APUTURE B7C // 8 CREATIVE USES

Hey guys, today we have a super chill video where we're just talking about a little lightbul- Oh! The power of the sun, in the palm of my hand. Okay, in case you've been living under a ding-dang rock, this is the Aputure B7C. It's an amazing little light bulb with a built-in battery, full RGB controls, And I wanted to give you guys 10 creative uses for this little light bulb that maybe you haven't thought of so let's get into it
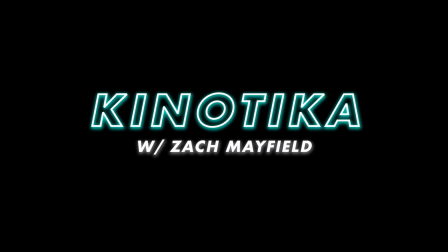Number one juggle it Recently I did a full review of this little anamorphic lens from Sirway and instead of just static tripod product shots I wanted to add a little bit of life to the frame So I set up the lens on a table set up my tripod and camera obviously And then I just used the
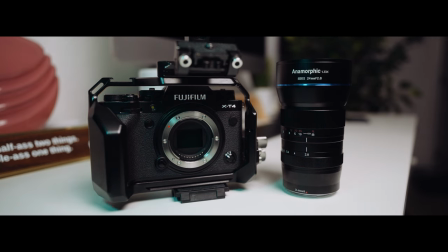59s
b7c to slowly pan over the lens to create nice rings of light on the product And I filmed in slow motion so I could drag those shots on longer and just make them look really smooth And the great thing is you don't have to worry about flicker on camera Even if you're filming
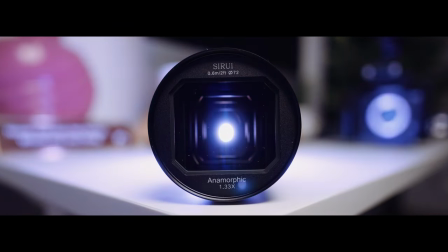75s
with the light super dim There was one shot that I really loved from this lens review and basically all I did was I put the bulb behind
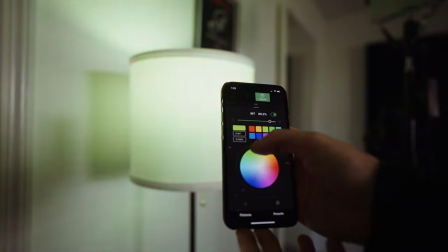82s
the lens So you couldn't see it on camera and then I used the color wheel and it made the lens look like it was having a disco party inside it So feel free to take that one and use this thing to spice up your product b-roll shots With a bulb like this you can get really high quality light inside small spaces like a fridge or cabinet anything you can dream up So your light will be high quality and it's nice and soft because the front element of this bulb is diffused
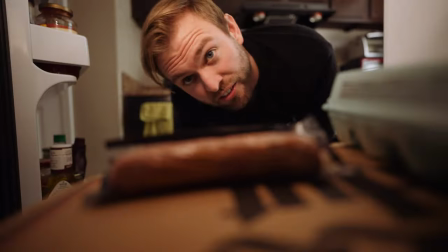112s
gonna use cheese as a tripod and then if you need to create an effect where the light
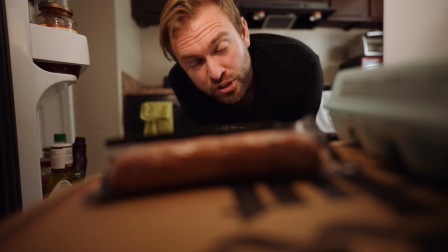117s
turns off in the fridge just as soon as the fridge door shuts you just cut the footage to black and leave the
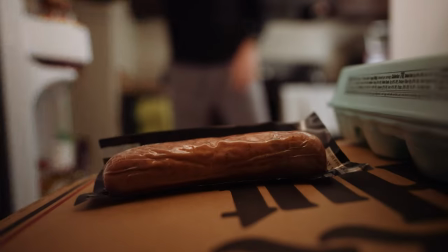122s
audio in i'm
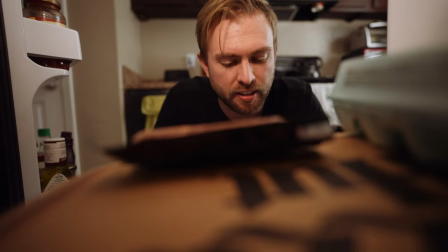128s
feeling weenie idea maybe when i grab the weenie then it could
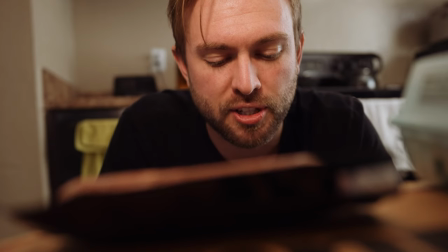135s
change to a golden effect or like a magenta to like signal that the weenie means a lot to me or something.
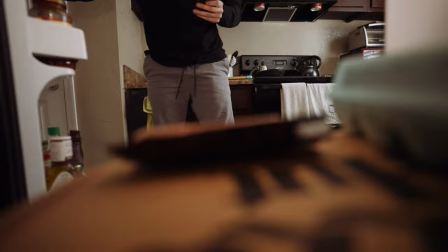141s
I'm gonna try to push this button as I grab weenie. Fade to black, and action!
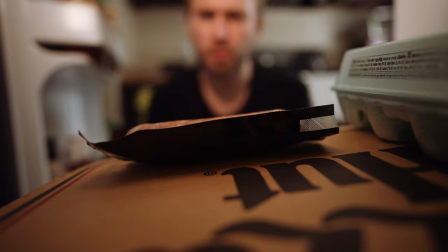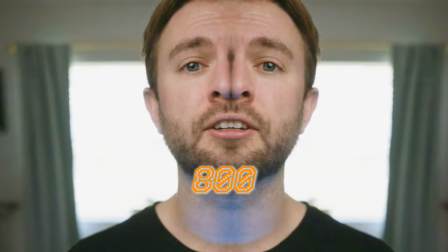155s
Call 1-800-800-800-800 for $800 off your first purchase of 800 bulbs or more or less. So if you want your lighting in the background of your shots to just be high quality, fully controllable, then you can snag something like this. Background lights, you don't want them to be too distracting depending on what you're shooting. You can turn the brightness super low on these things this is 3.3% right here so it's nice and subtle but still high quality and you can color match all the bulbs together so they're just perfect in the back of your scene we're gonna match our aperture bulb to this standard alexa
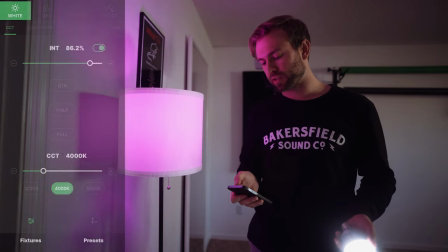190s
bulb that I use and we're gonna try to get the exact same color so in the app we're gonna go to color and then picker I'm gonna do it on the lampshade oh baby creative tip number four that you for sure didn't think of Is using this little bad boy as a party
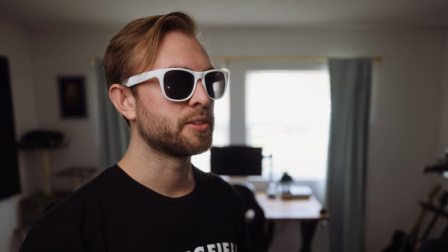206s
trick.
Hey man, do you want to see what I learned in quarantines? No, okay
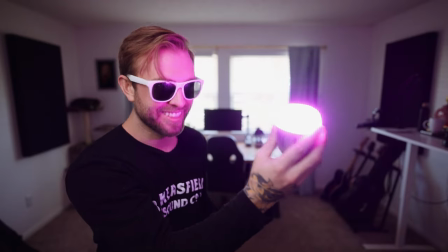214s Yeah, yeah, dude I can hold this and keep it alive with the just the strength of myself.
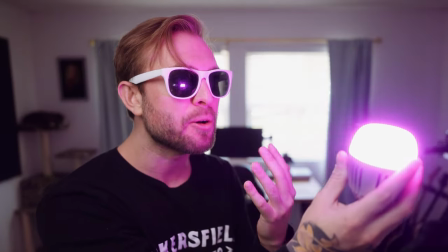221s That's I've learned self-strength. I have electoral powers Is that the aperture b7c that came out this year?
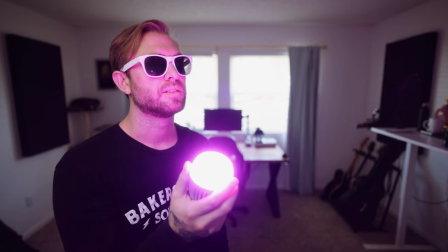228s No
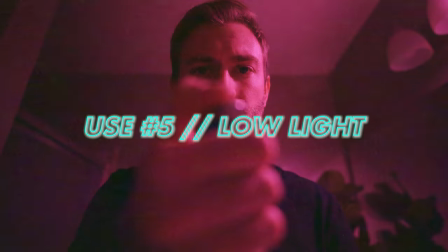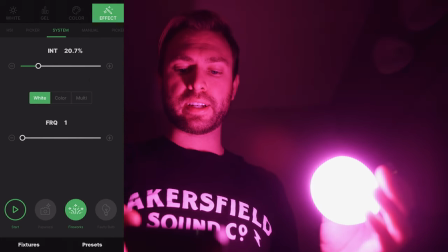234s
We're gonna pull this brightness down and then go to our effects area. We're gonna look for flame, fire, that should work.
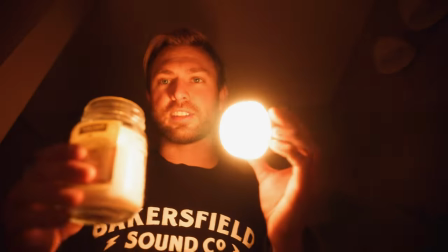241s
And if you can see this, it looks like these are actually really close in color temperature already. So here's the candle in the shot and what it looks like. Now if I turn on the light bulb, we get a little bit of extra light and we can set it just out of frame next to the candle and then dial up our exposure until we get what we want.
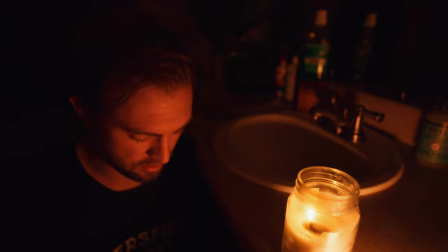261s
And it looks very motivated. It looks like the candle is lighting my face And here's what it looks like without the bulb helping
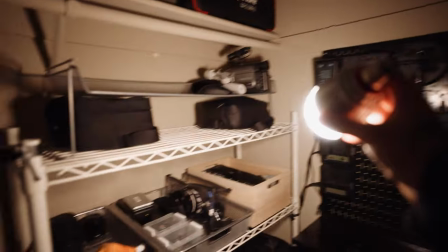272s
Did your power go out is your flashlight super broken well try the new aperture v7c
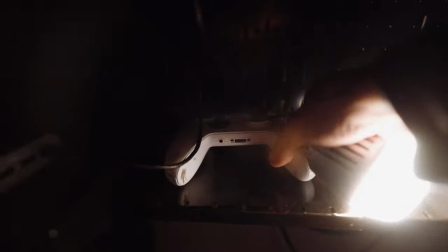There's this youtuber named crazy nice dad he's I don't know if you've heard of him He's a great guy in his vlogs he had this
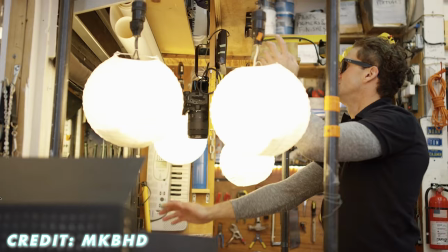292s
famous top-down shot set up where he would just mount his camera to this wooden stick and it was aimed right down.
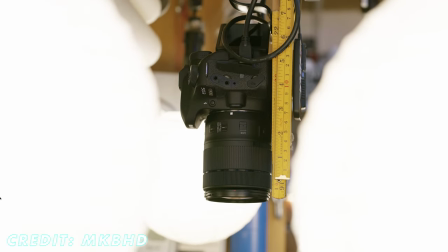298s
In the corners right above his camera were four little lanterns with light bulbs inside that would evenly light his whole set up. Now imagine with me, these were the four bulbs that would be in those little lanterns.
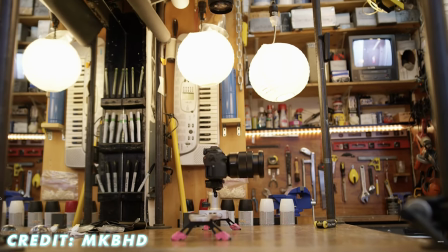310s
You could get super bright, super soft, even lighting in those lanterns. Actually, you probably wouldn't even need the lanterns because this is already so soft. I'm going blind, I'm looking at this too much.
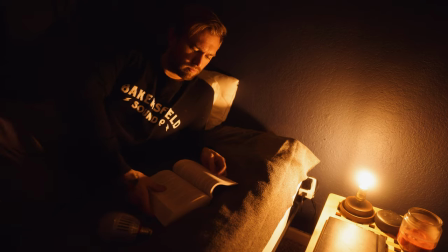323s
I like to read at night and I've been using this crappy little lamp next to my bed and I can barely see anything and then I thought to myself oh I have a light bulb that doesn't need to be plugged in all the time so I've actually been keeping this light bulb on
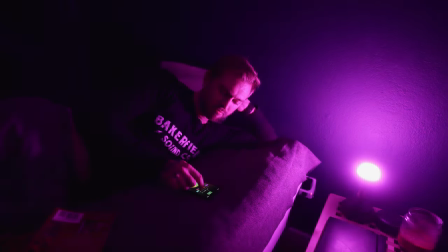335s
that little stand next to my bed and at night I'll just turn it on keep the brightness really low and I can just like set it on my chest or set it next to me and the soft light actually hits my book really nicely and you can use it as a reading light it's very good doesn't hurt your eyes if you don't stare directly into it well guys it's been a fun time talking to you about this little blue egg light but I think the power is starting to get to